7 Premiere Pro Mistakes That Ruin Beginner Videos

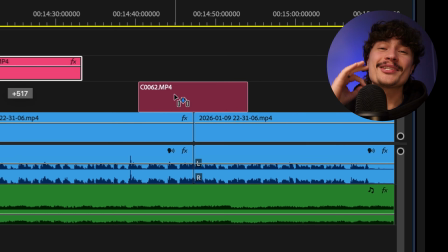If you edit videos in Adobe Premiere Pro, you're definitely making some simple editing mistakes that are holding your videos back from their full potential. I've learned these the hard way over the last 10 years, but lucky for you, you're going to know them all in the next few minutes.
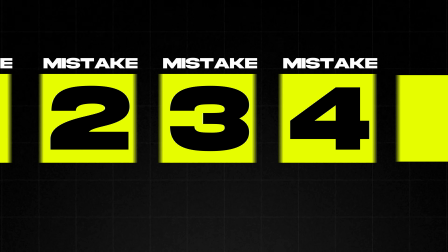Be sure to stick around to the end of the video, as the last one is by far the most important and no one ever seems to talk about it. So without further ado, let's get on to number one. Okay, so mistake number one on the list is cropping into people's faces wrong. But how could you crop into someone's face wrong? The number one rule that you have to do to make it look super smooth is always crop in on the eye level. Now, what am I talking about? Well, when people are watching someone talk, they are drawn to staring at their eyes. So when we do these impactful crops, maybe we enlarge the video by 20%, 50%, it's really important that you line up where the eye levels are on the wide version and the close-up version, because if they're not lined up, then it can feel like the person is jumping around the frame a bit and it's a bit distracting and disorientating for the viewer.
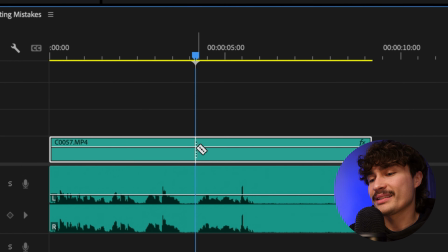Okay, so naturally we would scrub along and people would often find themselves cutting here and then zooming in this clip when I'm saying the impactful line.
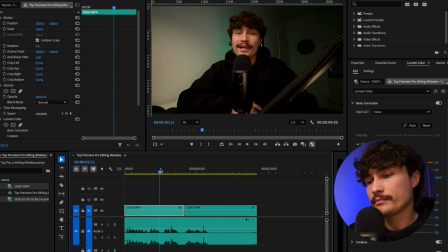We'd be just bringing the scale up, and if we just bring the scale up, we can see that, and then I'm going to pause and say something really important. So it's got that motion, it's got the emphasis on it, but it feels disorientating to watch.
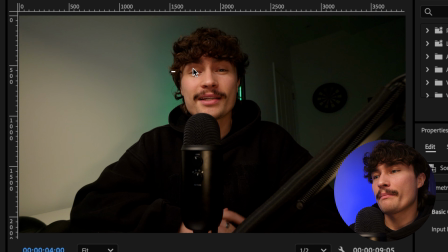And that's because my eye levels jumping from here in the video higher up the screen, okay? So how can we fix this super fast and guarantee that we get it perfect every single time?
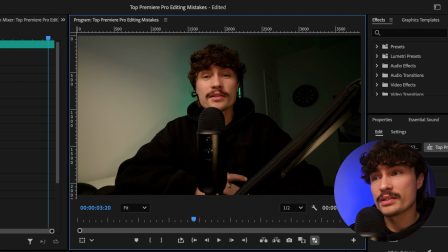We're gonna make sure we have the rulers visible on the preview window. If you don't see them, go to View, Show Rulers, and they will appear.
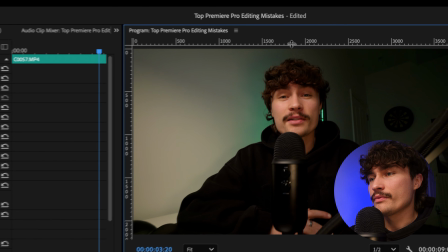And if we hover our mouse over the edge of the ruler, we will see a double-edged arrow.
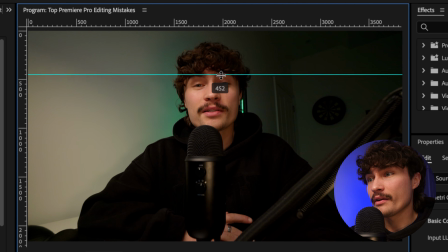By clicking and dragging down, we can now add a guide to the video. This is a line that's just an overlay, and this won't be in the final video.
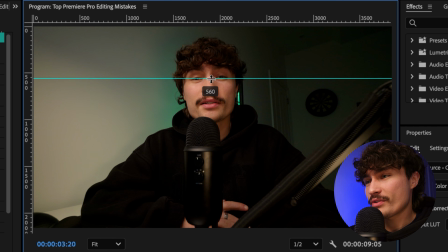It's just simply a guide. What we'll do is we'll drag it down so it's in line with our eyes.
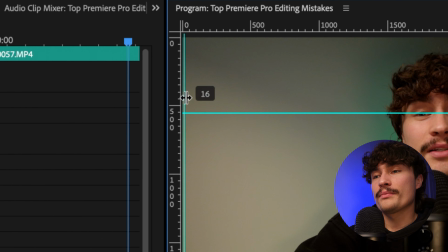And we could even, if you want, do a vertical line from the side and line it up with in between our eyes.
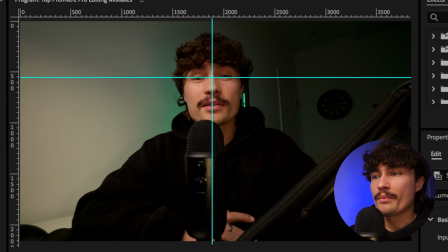And now we know that that is where our eye position is. So when we go to the next clip, we can see how far off we are.
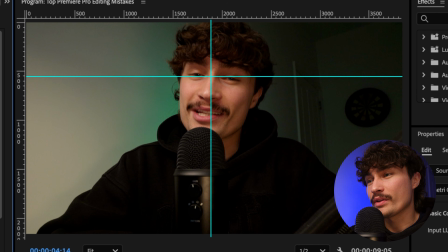And with it selected, we can just simply readjust the position, making sure that it is as close to that crosshead that we've created as possible.
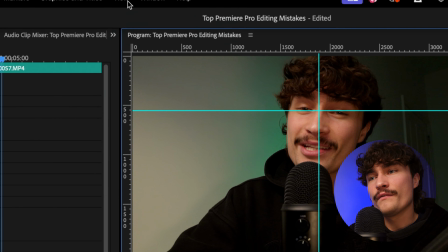So if you want to get rid of those lines afterwards, we can go to View and uncheck the Show Guides, or hide them.
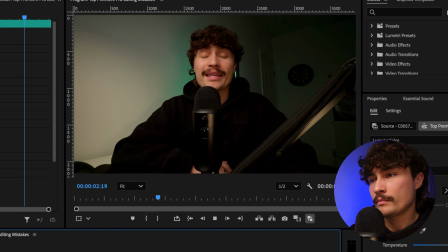And if we watch it back, I'll play it with me talking, and then I'm going to pause and say something really important. So there we have it, perfectly lined up, cut in every single time.
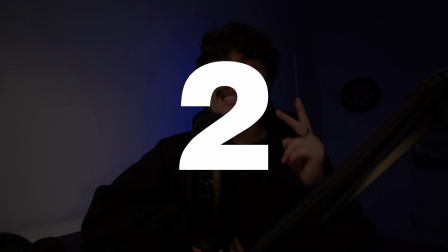Premiere Pro editing mistake number 2 is leaving audio pops in your videos.
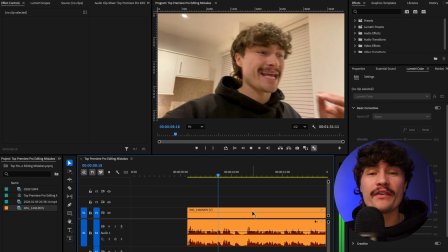Now, what is an audio pop? Well, if you have a long video clip and you've trimmed lots of bits out of it, and then you have closed those gaps, as you play the video, often if there's background noise wherever you filmed, you'll hear these annoying like click or pop sort of sounds as the video plays from one clip to another.
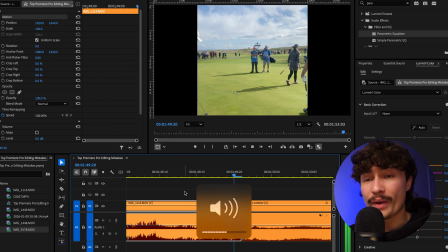So I've got a little example here. This is just some iPhone footage taken outside. Because of the wind and the background noise, you'll hear a click as the video plays between the two clips.
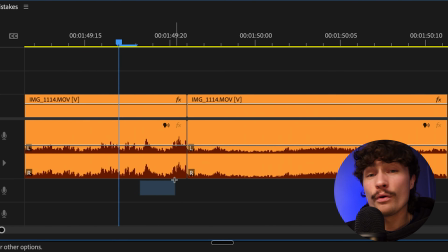Super easy to fix. We can just highlight both of the clips, and with both of them selected on my MacBook,
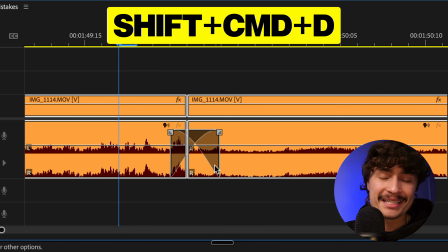I would hold Shift Command D, and that will apply the default audio transition, which is just a crossfade between those two clips.
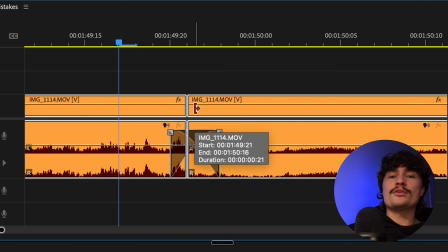Now, we don't want it to be a big crossfade because we don't want there to be too much audio spillage from one clip into another.
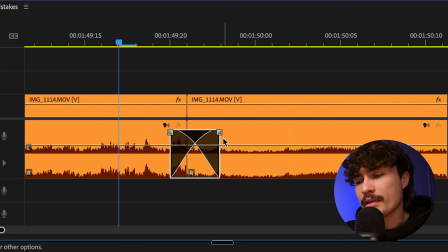We'll just make sure it's as small as it can be, really.
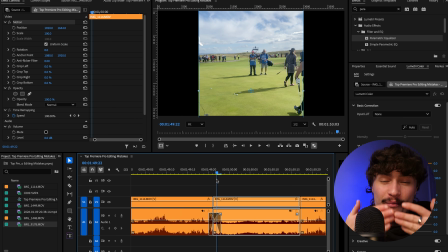And now if we play that again, there we go. So it just takes the edge off of when there's two clips touching each other that need a little bit of subtle audio blending together.
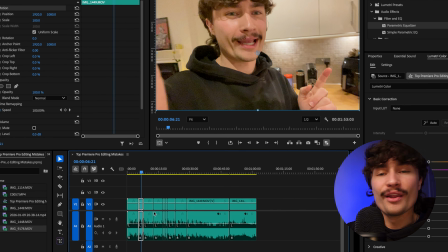If we had a whole long video and there was loads of cuts and loads of little pops to fix,
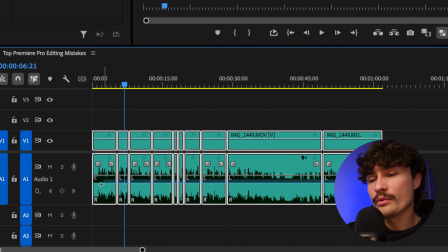then all we have to do is highlight all of the audio and then Shift Command D on the Mac.
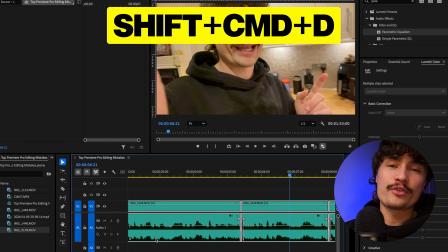And as we can see, it's applied that audio transition to every single clip.
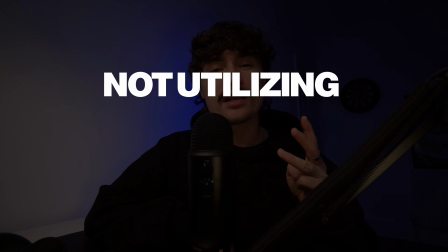Premiere Pro mistake number 3 is not utilizing all of the layers at your disposal.